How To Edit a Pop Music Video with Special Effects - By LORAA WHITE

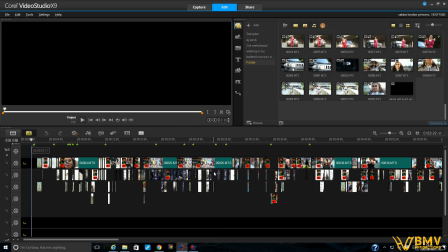[8:22]
It's very, very, very, very feminine, if you want to call it. And obviously there's loads of shots. So as you can see from my timeline, there's a lot of shots.
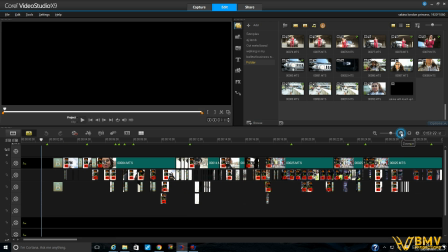[8:35]
There was a lot of shots going on.
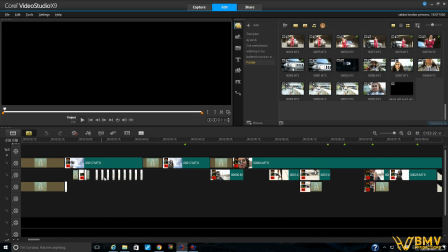[8:38]
So right from the very beginning, if we go to the beginning of the timeline, you can see bum bum bum bum, where it goes, it jumps, yeah.
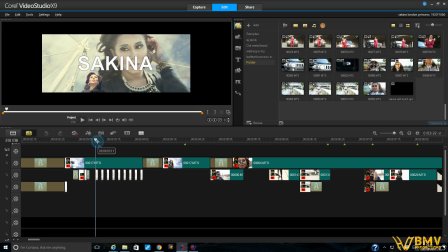[8:45]
And what that is, that shot there, where it's not actually jumping to another shot, it's jumping to like an overlay. This particular shot, it's overlaying it, which is this shot. So you've got your main shot, which is her in behind, and then this lovely little overlay shot. So all I did there was chroma key it. You know, it's very easy to do.
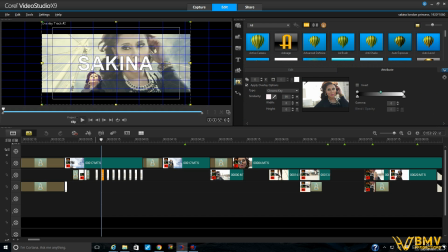[9:04]
If you go into options on your shot, mask and chroma key it, and all you're doing is applying it and setting your settings, whatever you think you need to do. Obviously, I have it at 99. If I took it down to 50, it would be stronger, and then, you know, it wouldn't be visible the way I have it at the minute, which wouldn't be much good.
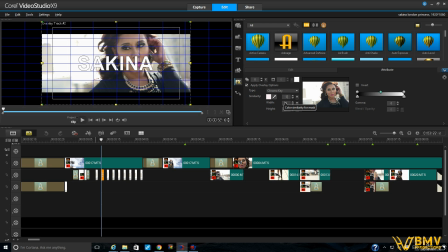[9:22]
And I think my computer has died for a second. Oh, there it is. So so you can see the difference, making it at 50 to making it at 99, you know, and I always just play around with this until I get it the way I want it. So, and I could have faded it more.
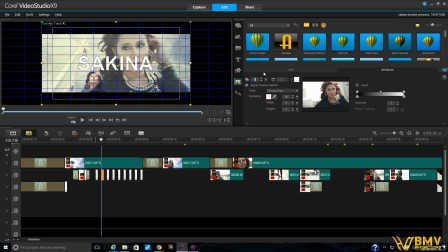[9:39]
I could have, you know, made it much more transparent by doing that if I wanted to, but I didn't. I just kept it as it was because I liked it just the way it was, and it came in really nice. So that's those first stuttery shots that come in with the beat and they go bam, bam, bam, bam.
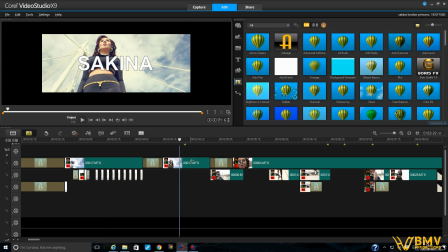[9:56]
And then these kinds of shots, I mean, for the actual getting it this particular shot here, let me just see.
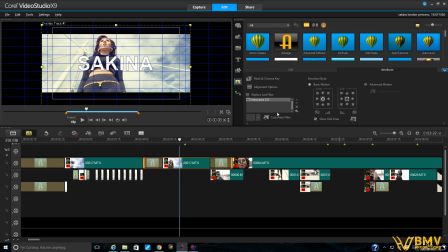[10:07]
I mean, I've done color grading on it, so I've added like, you know, like a film tint, and then I've played around with it until I've got it the way I want
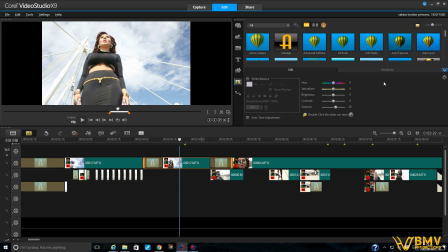[10:15]
it. I think I'm probably played around with the gamma a little bit because she didn't want it so strong. I actually wanted it to be very vibrant and very strong with blacks and the strong colors, but she hated that.
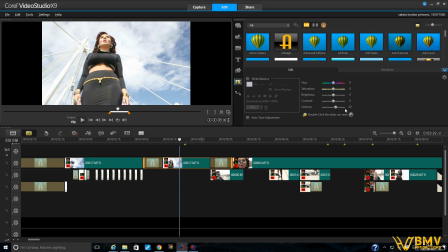[10:27]
So she requested that her skin was really light and that it all looked very light and quite I don't know how to explain it. So I had to sort of I brought the gamma up, as you can see there, just to make it a little not as strong as what it was, because I wanted it to be like really fierce,
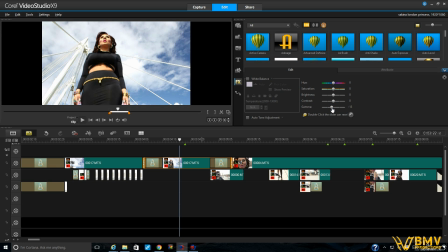[10:46]
sharp colors like that, you know, just for example's sake. But she wasn't keen. She wanted it to be a lot less and wanted it to be sort of sunshiny and that kind of look, if you want to call it. So that was the sort of color we went for with the gamma,
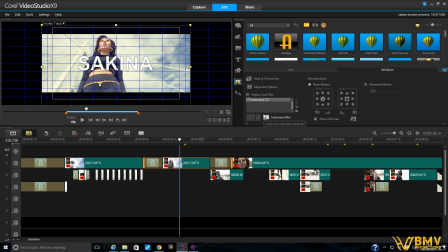[11:05]
and then obviously in my color grading, I obviously played around with lots of different things as well. Then in the way of putting it together, I mean, sometimes it's experimental. You know, as you can see, I've got 3 or 4 lines going on here.
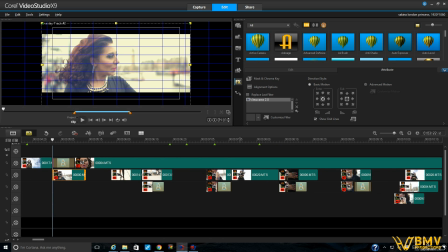[11:21]
You know, and obviously I've put shots in and then I've put more shots in. Now these extra shots here underneath, 2, 3, 4, that you can see are actually the effects shots.
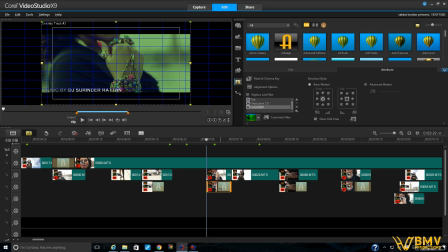[11:32]
So you can see it's the same shot above and the same shot below, but the shot below is the effect. Now what I did is like what I call it color shift. It's the most silly thing in the world, but what is good about using it is that if you can make it as discreet as possible,
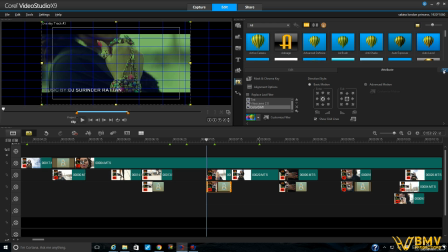[11:49]
so it's not obvious, you know. So that's how I did it. So what I do first of all is I copy the shot and copy it down.
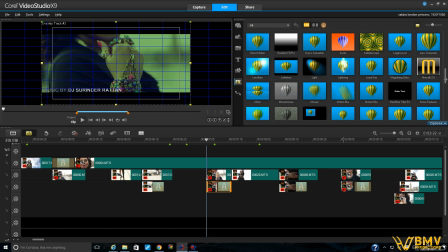[11:57]
Then what I do is I add the color shift, and sometimes what I do is add monochrome as well, and then it takes the colors away, and then it's just flicking the black and white sort of thing. I would do that sometimes. So then you add the color shift, which is somewhere here, which is here, this one.
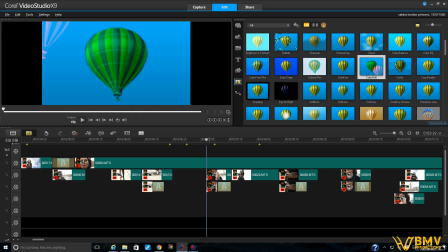[12:10]
And there's so many options with it as well, which is great. So you can have it color shift in different ways.
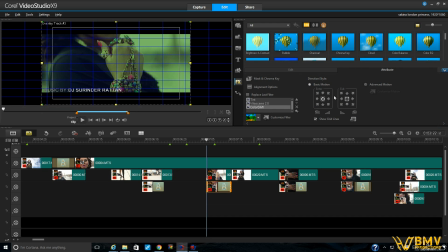[12:16]
It's just a simple way of adding like a little effect, but I don't like it to be dominant. So there's lots of different variations.
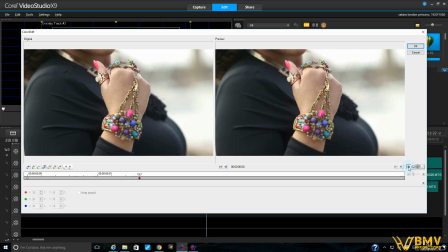[12:23]
Now, the way I make it not dominant is by, so that's how it is if it was full color, yeah?